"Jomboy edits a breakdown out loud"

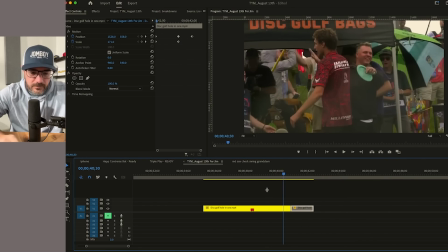Okay.
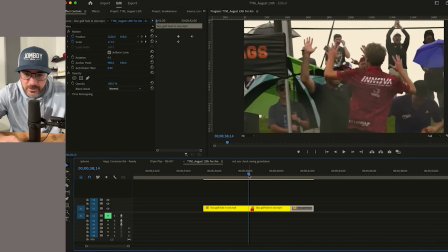Now the only thing I want to do is I want to go super slow-mo on this high five and maybe zoom in.
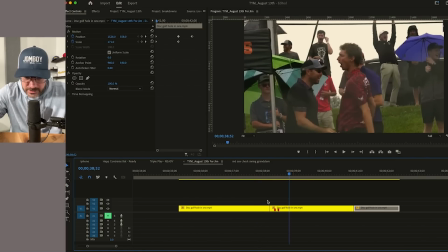So, okay, I'll do that again. I don't know how many. So, okay.
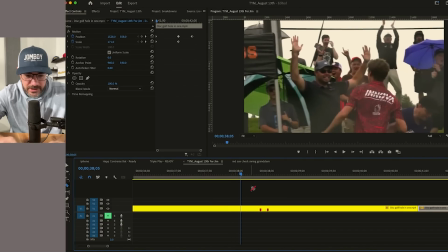I'm going to hit C on my keyboard, and that's going to cut, and I'm going to cut the yellow line right there.
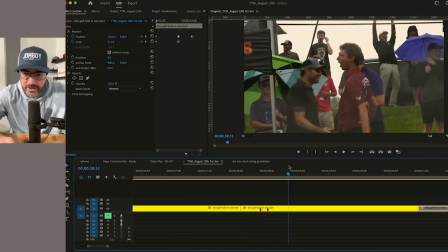That's the start of where I want slow-mo to be. And then right there, I'm going to cut it again. That's the end of where I want slow-mo to be.
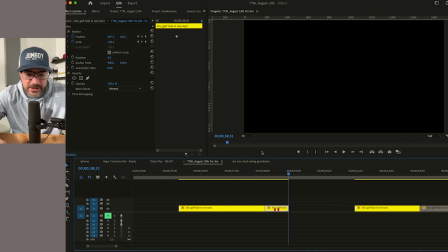Now I'm going to take this yellow, and I'm going to keyframe the very end. So the position that it's at, I want,
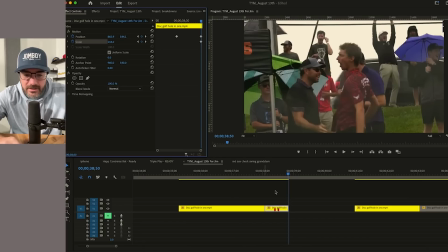and the size, I want it to end there because that's what it is when it continues.
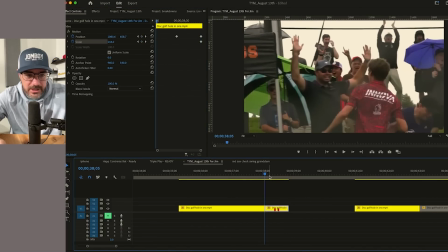So it's not going to have a jump cut. I'm going to do it the same at the start.
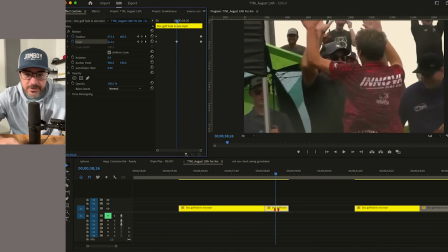The only difference is in the middle, I want to zoom in on their hands.
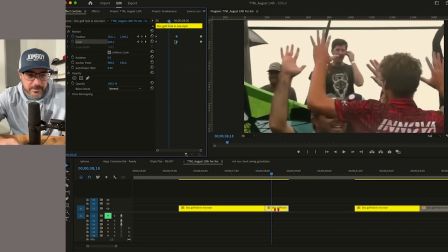So now we're slowly zooming in. I'm going to get there here, and then I'm going to stay that zoomed in, or
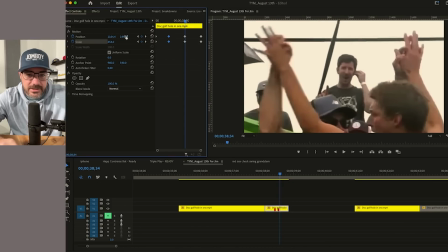yeah, I'm going to stay on their hands with that guy in the middle.
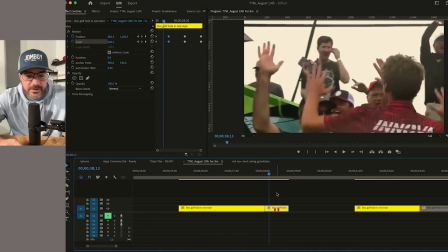That's funny. Okay, so now I have that keyframe, so it zooms in and zooms out, but it's really fast.
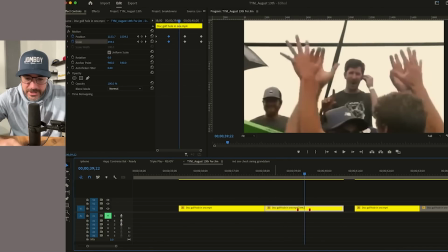I'm going to change the frame rate to 30%, which means it's going to go slow, and we'll see if that's good,
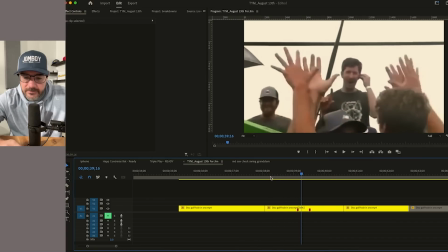because I want to comment on, oh, sometimes high fives you have to go so slow.
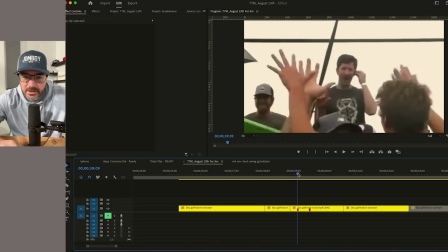So actually 30 there, and then from here, look at that thumb to middle of the hand on the left.
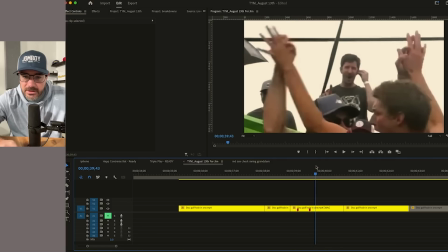That's weird. And then on the right, you got a thumb hug going on. That's probably what I'll say.
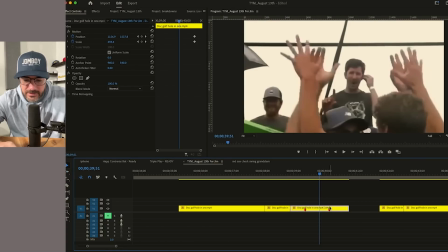Let's cut this in half and go 15. Is that slow enough? Nope.
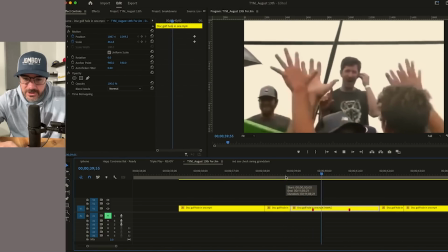I really want people to give myself time to, you almost need to pause on that.
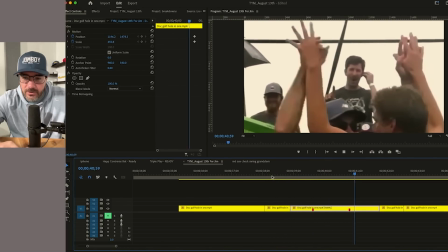Left hand thumb goes right to the middle. Right hand, little thumb hug. Yeah, that works.
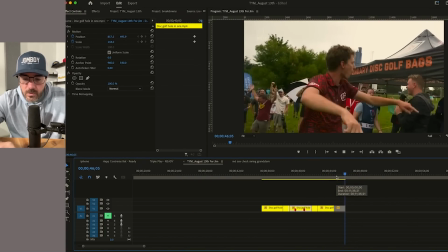Woo! Good.
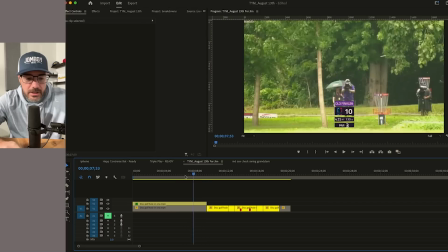So the only thing I want to do here is one, in the very top left, you have the little logo there.
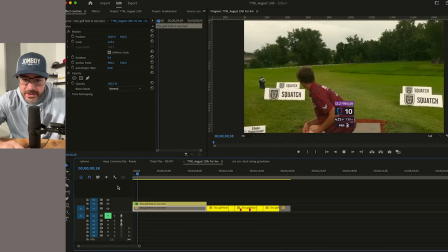I want to clean all the edges. I like clean edges. We have the score bug here.
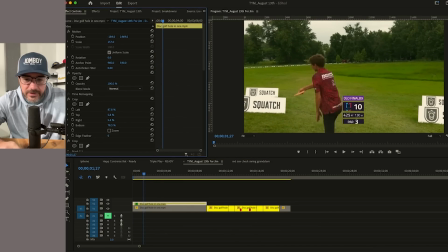For things you missed, I always tell Rob to put them dead center because it's It's already in a smaller screen on the screen. So it's like, just make it dead center. But this is such an awkward shape to be dead center. So I'm going to put it up there.
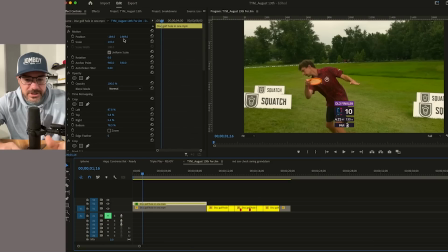This purple thing. If I go, it was dead center. I'm making it a little bigger, 180.
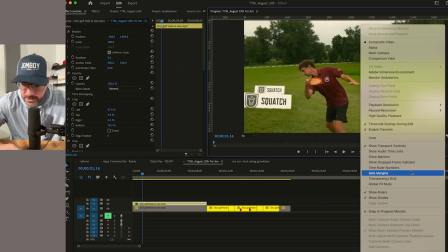And I'm going to turn on the safe margins. And I'm going to throw it in the top left corner.
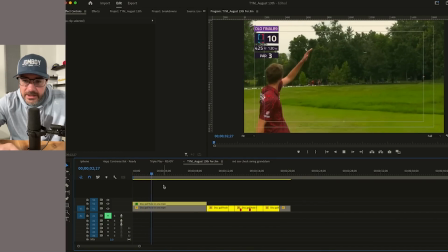Score bug. And then what can I do here to make it even more?
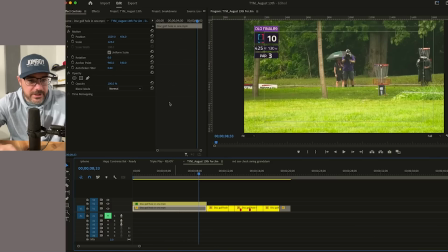So what I'm going to do is, especially to help with
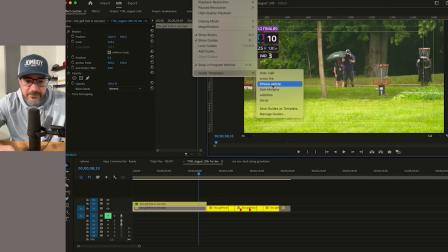the social media, is I'm going to go guide templates, iPhone vertical. And these are all templates that I made that I use a lot.
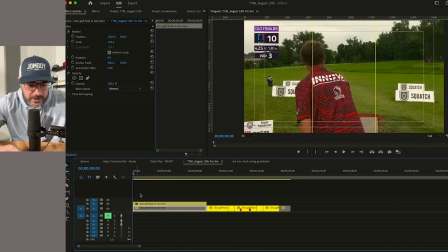And I want, when they make the social version of this, I want it to be easy and they don't have to reframe a bunch.
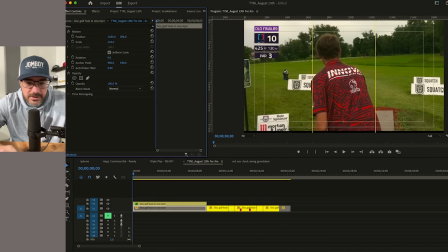So I'm going to just keyframe him or this shot a bunch.
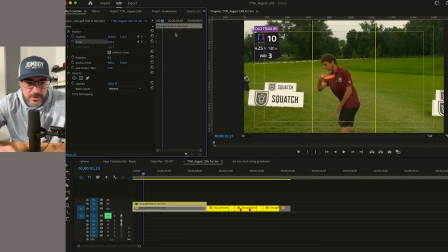So everything is
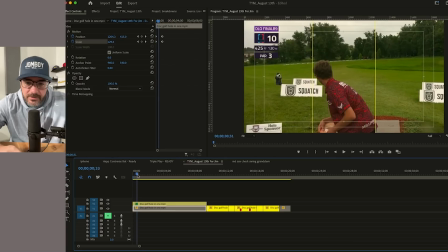coming off the middle. So I want the disc.
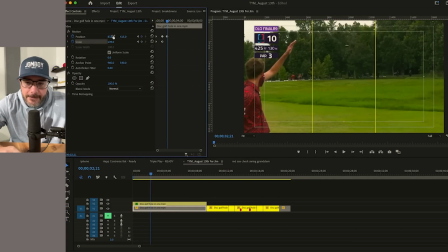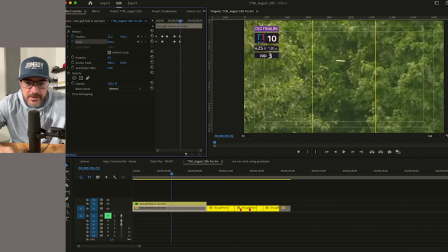Let's see. I might bow out of this because it takes that big turn.
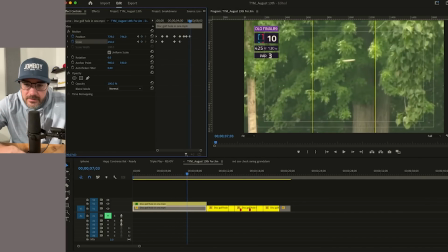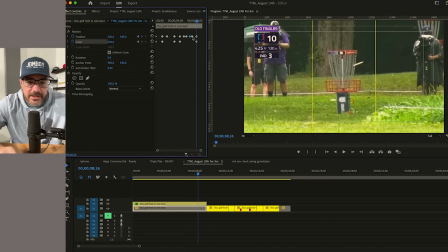I definitely like that shot at the end. I'm going to watch this and see what it looks like. I think we zoomed in too much and we lost the coolness of it.
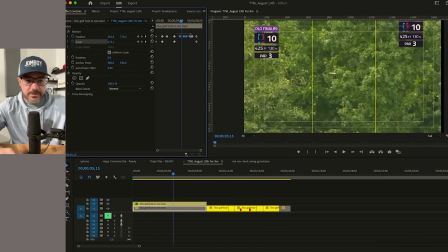So I'm going to delete all these.
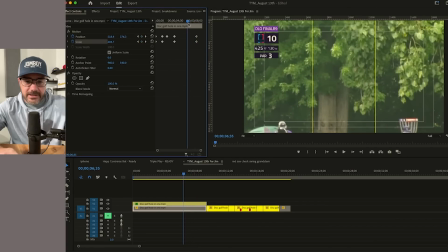I know that I want to end here, and maybe I can get to that shot of the basket sooner.
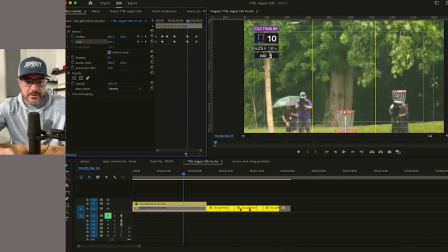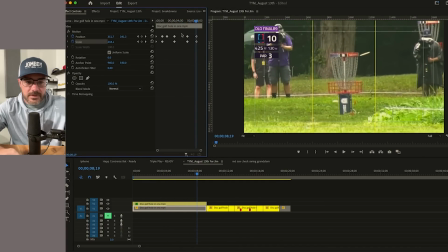No. Oh, it's a little tough.
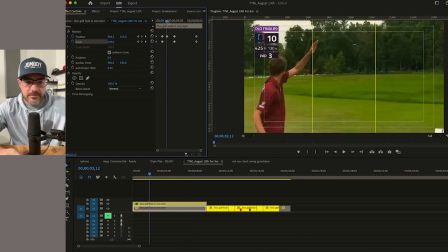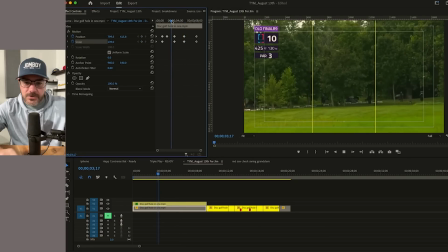Zooming out.
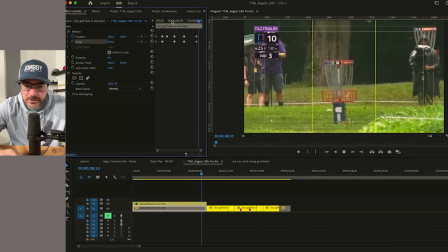It moves so much, I don't think I can keep it in flight the whole time for the social media editors to cut it for like a TikTok or a YouTube short. But we can do that. Bam. All right, so then what I really like doing is
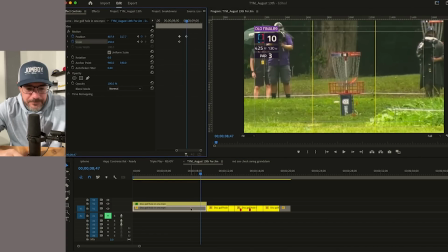having that, if there's ever like action that would have a sound effect to it, right?
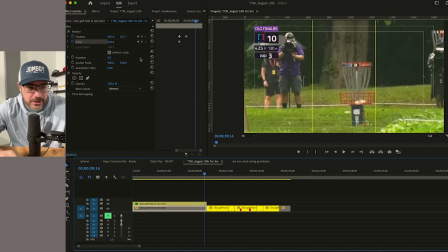Like that, like is what you would hear. Use that as the hard cut instead of letting it linger.
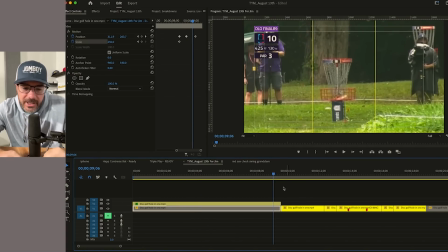So like that, basically in my mind, I don't want the chains to rattle and then stop moving. I want to go into boom, and then like right before the brain fully processes it,
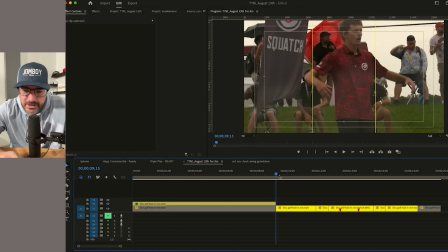hit them with the next movement, which would be here. No, it would be closer. Boom, right there. Let's see how that looks.
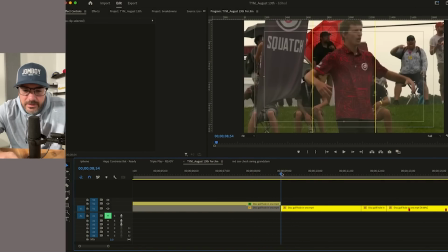Yeah. Even closer, I think. No, that's pretty good.
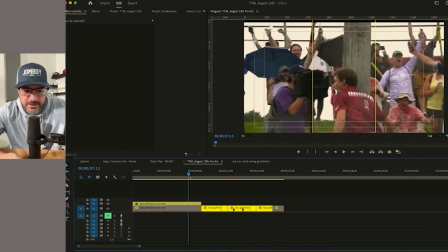Yeah. That makes sense. I don't know if that makes sense, but I do that a lot.
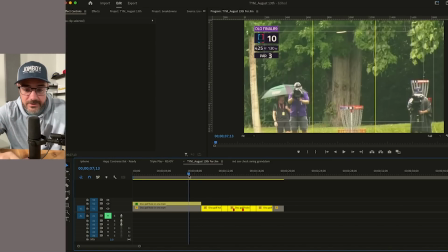Like where I want, if there was a sound effect, it would be the transition sound effect where it's like, boom, happens at once.
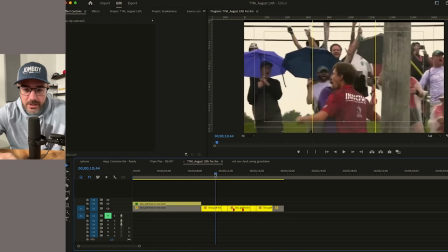I don't want to linger on shots.
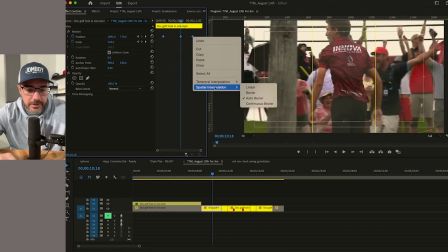And
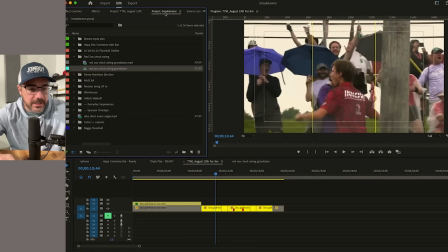then the high five. Okay. The only thing I'm going to do here is I'm going to find a adjustment layer and throw it on top. Put the score bug over it. And then I'm going to do a Gaussian blur. And it's going to be very faint.
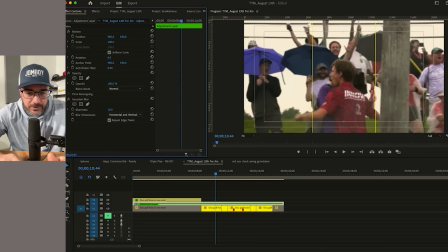I don't like doing these a lot, but I'm going to do like 10% and that blurs it. So I'll toggle it off, on, let's see. If you look at the letters on this jersey on the back, you can probably see this the best.
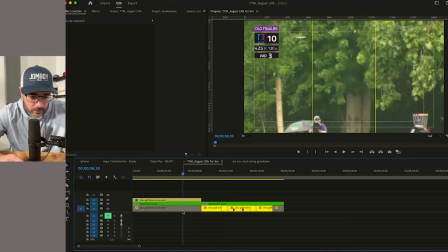But what I want to do is I want to help the viewer
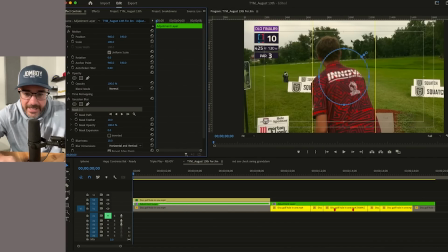understand what they're looking at. So I'm going to create a mask, which is going to say only blur in between this section. And then I'm going to say invert, so actually blur the outside. Now I'm going to feather it a ton so it kind of eases into it and out of it and not sharp.
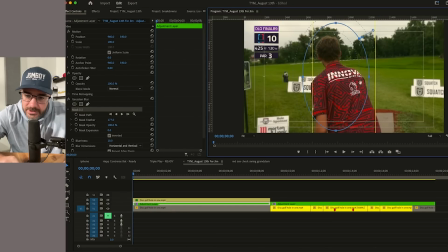And I'm going to, at the start, just kind of create a mask around him, his shoulder, and we're going to have to, I'm going to tilt it a little.
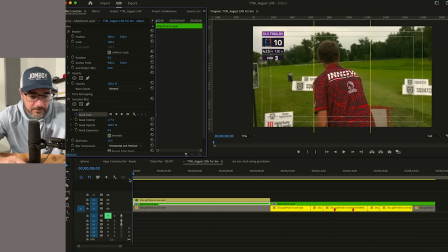And then I'm going to hit keyframe the mask path.
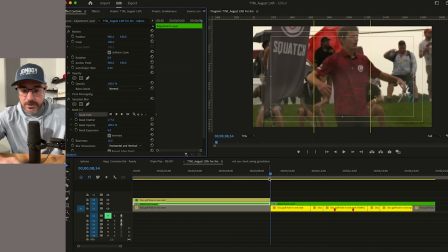And then what I'm going to do, what I said this on the last video that got deleted, I'm going to go to the very end where I want this, which is right here.
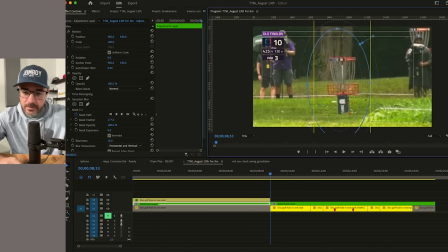And I'm going to put it what I want people to focus on, which is just the basket. And again, this is pretty slight, but if I turn it off, you can see that I might even go like 12.5.
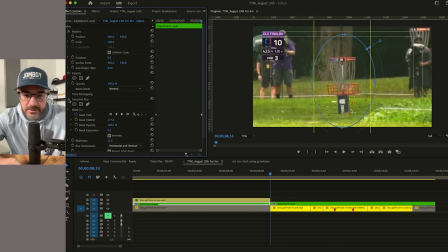You can see that see the camera guy on the left, like he's just a little more in focus. Your eye might catch him. I don't want anyone looking at him. If I did, I would be zoomed in on him. So what I do is I do the start and the end, and then I'm going to come somewhere right in the middle,
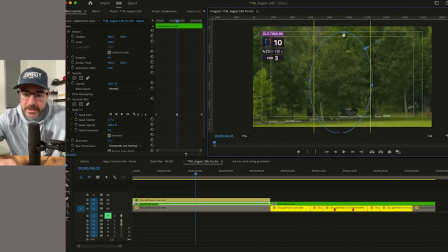and I'm going to get that correct, which I think is just going to be a little bit, again, I don't want this like too blatant, like that.